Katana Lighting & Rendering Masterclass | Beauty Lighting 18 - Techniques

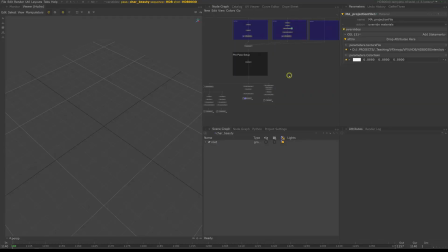3s
All right, so now let's actually look at beauty lighting techniques. We've talked about storytelling and why beauty lighting your shot can help with that. So now let's take a look at our two shots and see how we can improve upon our lighting and make the image more interesting.
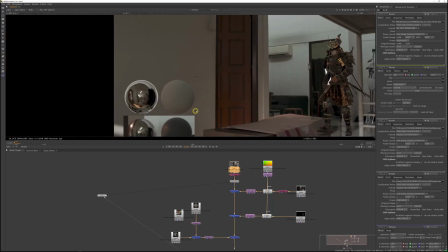19s
In HGB30, one big component is missing, and that is the sunlight coming through the ceiling windows.
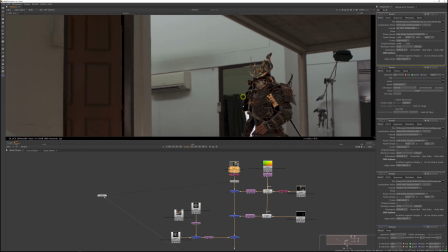26s
Adding that will act as a key light from the screen top left and add shape to the samurai.
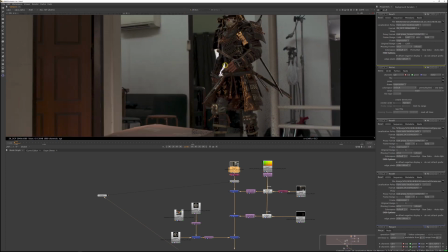31s
To help separate the samurai from the background, we will also add a rim light,
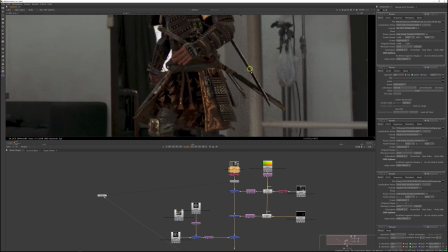36s
which will add some nice metallic kicks on his armor and accentuate his arm a little bit.
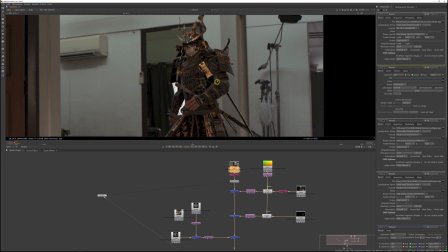42s
There is the light side of the windows back there, so we can take that as an excuse to kick that up a bit with an extra light.
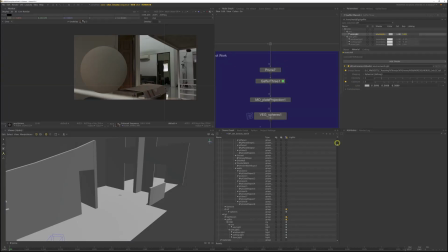50s
So let's jump back to Katana. We'll work entirely in the shot work of HGB30.
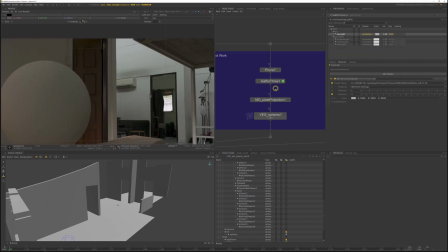56s
Since all the lighting changes now are shot specific, and we can use the gaffer node, which we already created. So right click add 3D light and add an area light, or hit A and call it large window light.
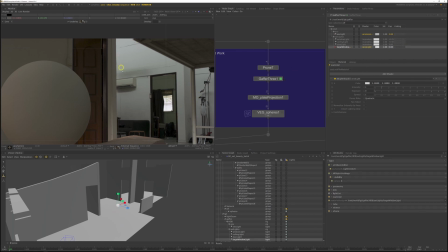72s
I won't bother creating a textured light, as in this case, since it's just a white diffuse-ish bounce we want.
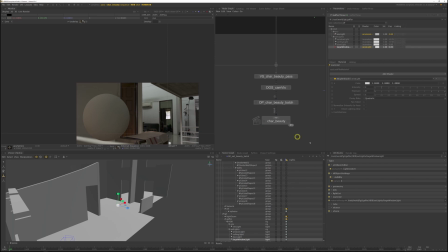80s
So let's run a live render to see the results.
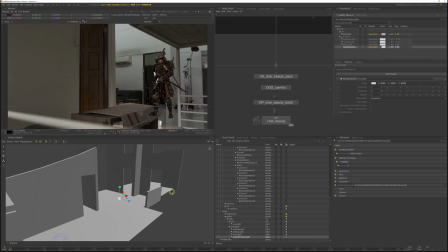86s
Remember in the scene graph to switch on live update for our new light, so the render updates when we move the light. Expand the samurai location to see him in the viewport.
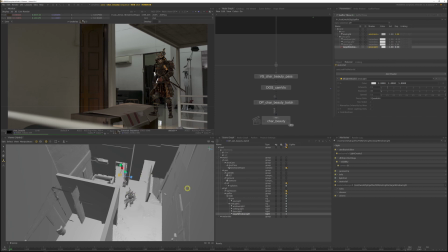97s
The window opening covers the entire wall, so we need a very large light.
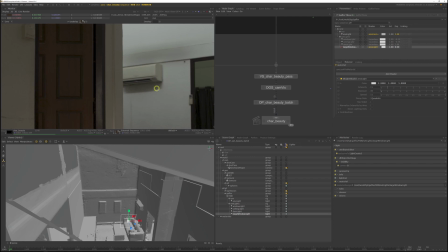105s
And if you look at the AC here, you can see the shadow is relatively straight down and is a little bit soft. And if you draw a virtual line from the edge of the shadow to the edge of the AC, you can see the light seems to come from the ceiling behind the wall.
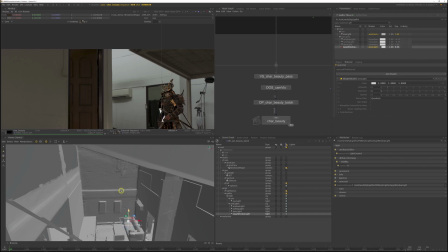121s
So let's create something similar as a starting point and then adjust the light to taste.
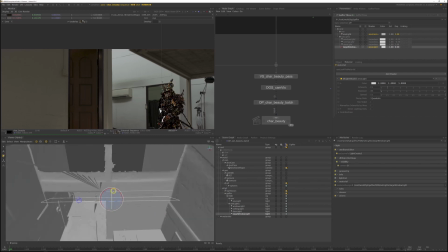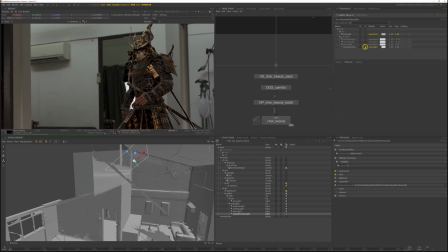136s
Now to really see what the light is doing, I will solo the light, so we just render the new light.
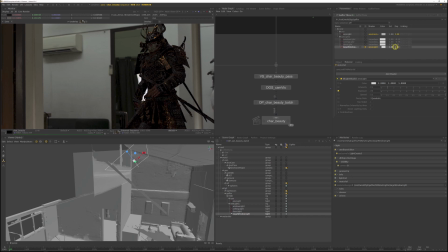142s
And I'll just increase the brightness to read it better. That doesn't look too bad,
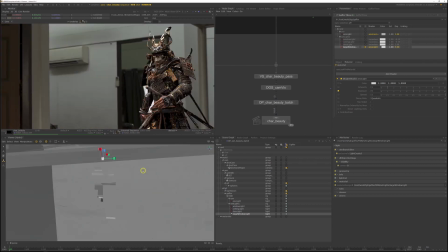147s
but I feel like I want to actually reduce the size of the area light to give the samurai a bit more shape and directionality from the left top.
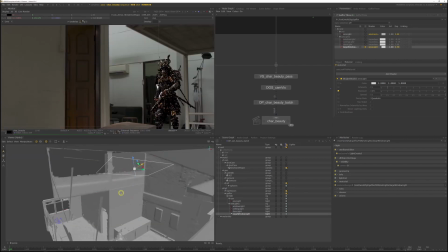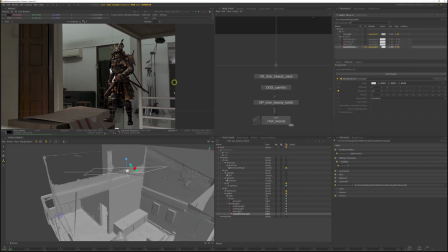164s
Okay, that works for me. Now let's add a little bit of a rim light, just subtle, to pick the samurai a bit more out from the background.
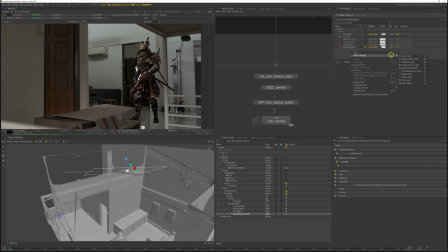173s
I'll just use an area light for that. And I'll just call it kick light.
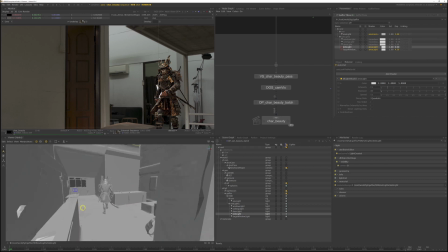181s
You can middle mouse drag the light into the viewport, and now you can move the light like a camera, which can help quite a bit.
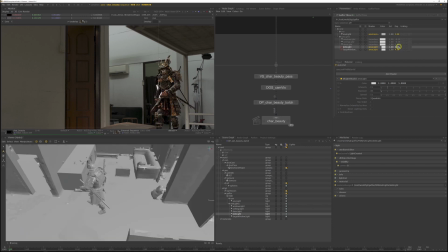189s
Okay, position wise, this should be okay. I'll just increase the exposure to really see the kick. And this is obviously too strong, so we'll reduce it in a second.
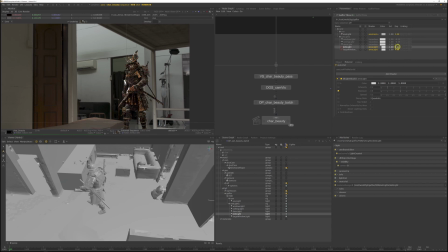205s
Okay, now we get a nice subtle kick on his elbow, and that feels pretty good.
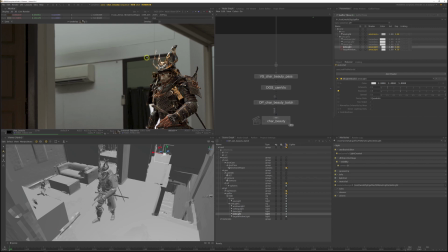209s
Now with all the lights on, my top light feels to be flattening him out a little bit too much. So just let's adjust his size a bit more
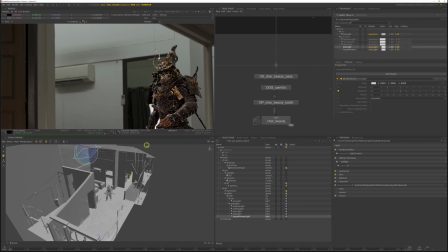221s
and make the light smaller again to give him a bit more contrast.
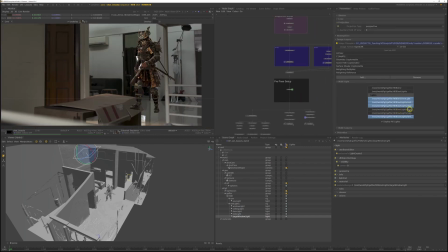227s
Remember, if you want the light AOVs, switch on the new lights in the DL settings node.
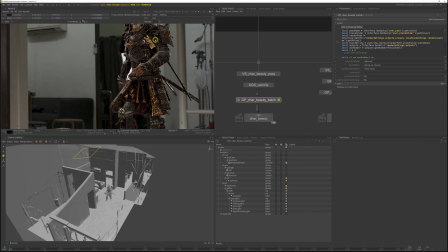233s
Okay. Adding the top-down light and the kick really helps, so I'm quite satisfied with the outcome.
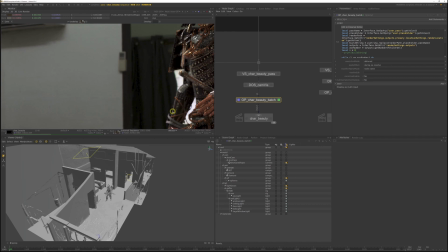242s
We could work on it a bit more by adding another light to wrap a bit more light around his arm on the left side,
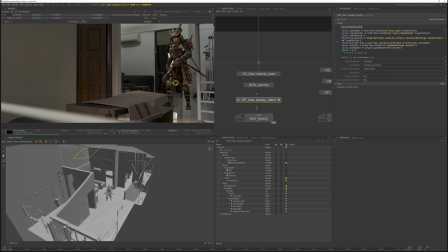249s
but I don't want to overcomplicate the lighting.
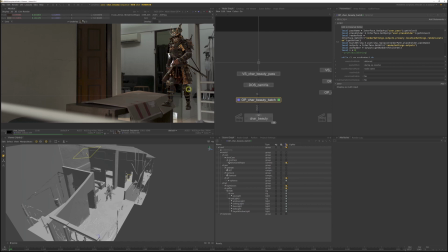252s
Less is often more. Often when you add tons of lights, your scene ends up looking fake and you'll start peeling off and removing lights again very quickly.
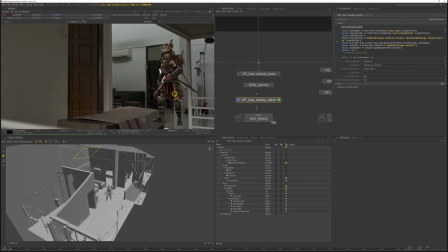261s
Most of my character light rigs end up having maybe two or three lights, or four to five lights if the character is moving a lot. Okay, before moving on, let's save the scene file as a new version and render out a new render.
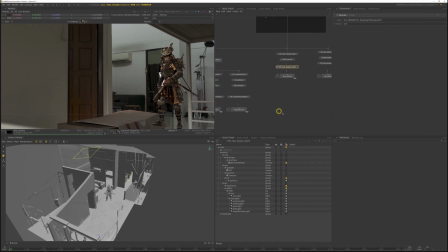280s
Jump to the global node and set version to 2. And now if you disk render the same frame, it will version up the render instead of overwriting the old one. All right, and now just set off disk renders for all the passes.
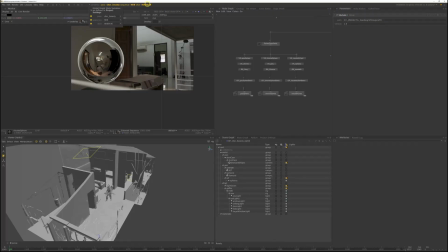296s
And let's switch to HGB 10 now and we'll take another pass at beauty lighting the samurai at the window. Remember to set the frame range in the project settings for HDB10. First frame is 1001 and the last frame 1125.
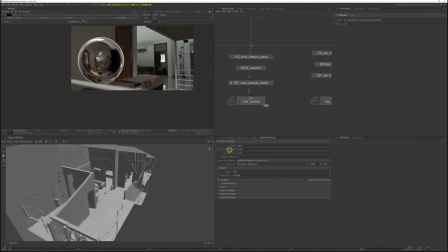314s
And we want to work on the last frame.
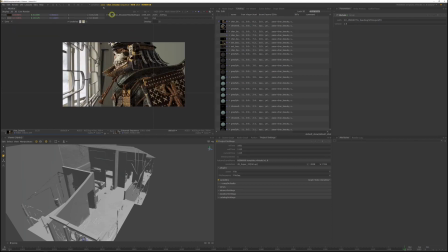320s
So this image is actually relatively nicely balanced. There's not much I really want to do or really want to change, except have the window light not wrap around as much to get a bit more contrast. So I will actually push the window light a little bit back.
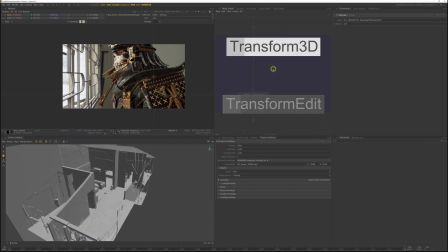338s
And I'll do that with a transform node in the shot work, since I want to transform the light just for HDB10.
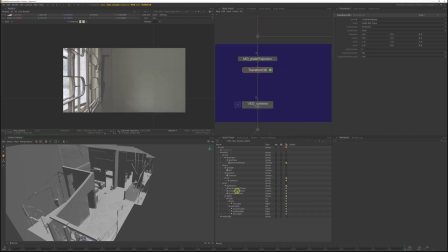348s
Okay, let's do a live render. So add the transform 2D and assign the window light.
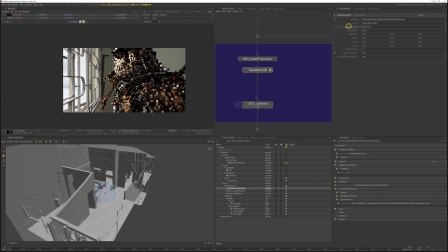355s
And switch make interactive to yes and stack order to last. And now just start moving the light back and scaling it down a little bit.
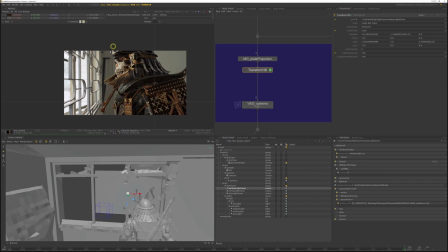369s
This gives me a little bit more contrast, which is great, but I also want to accentuate the face a little bit more. And for that, I will add a second light, since that makes it a bit easier to control. I also want that light to be part of the same AOV.
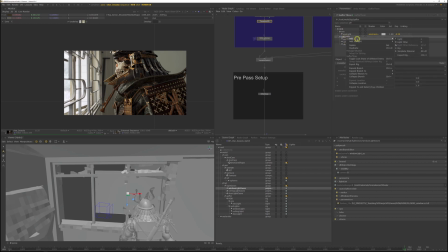388s
And so to achieve that, I'll create a rig under set lights and call it window light. And move the window light as well as the new light under that rig.
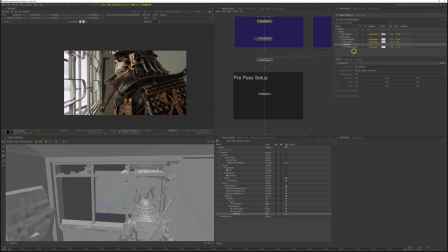We need another gaffer just for this shot.
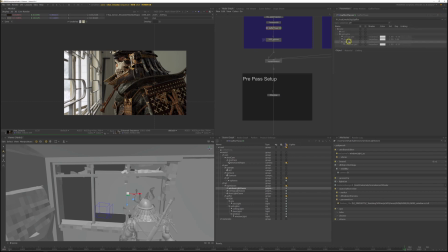421s
And switch on show in incoming scene in window and create another area light in the new rig. Again, I just want to accentuate the face a little bit more, and an extra area light is just easier to control.
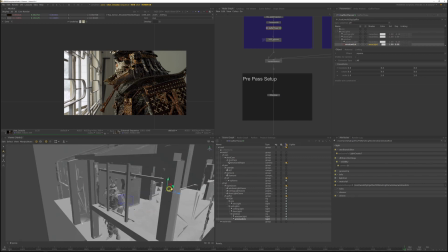437s
Hit W to move and V to activate vertex snapping.
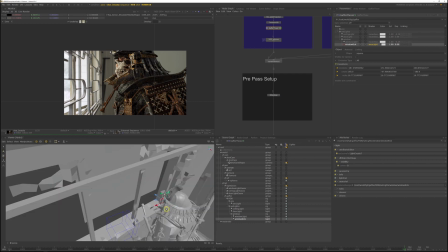446s
And make the light a little bit bigger. And don't forget to switch off vertex snapping when you don't need it anymore.
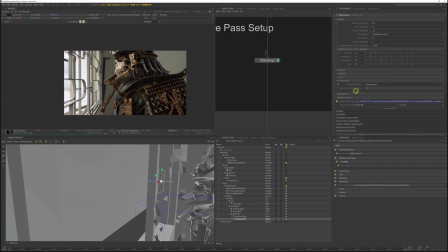462s
Before we restart the render, look at the multi-light outputs in the settings node. Some lights are missing, as those are specific to HDB30, so we can ignore those. Instead of the individual lights, we can select the window light rig now, which will combine both lights into one AOV.
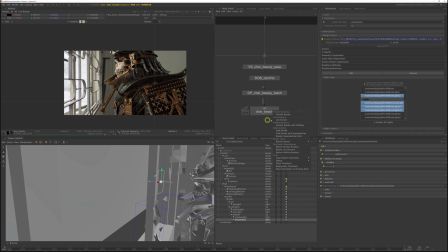482s
All right, start a new live render.
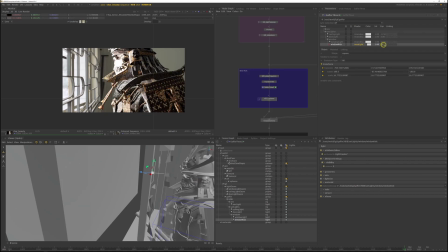488s
Okay, and that's a bit bright, but I had exposed it up just to see its influence. An exposure of 10 is obviously too strong. Most likely, a value of 4 will work better.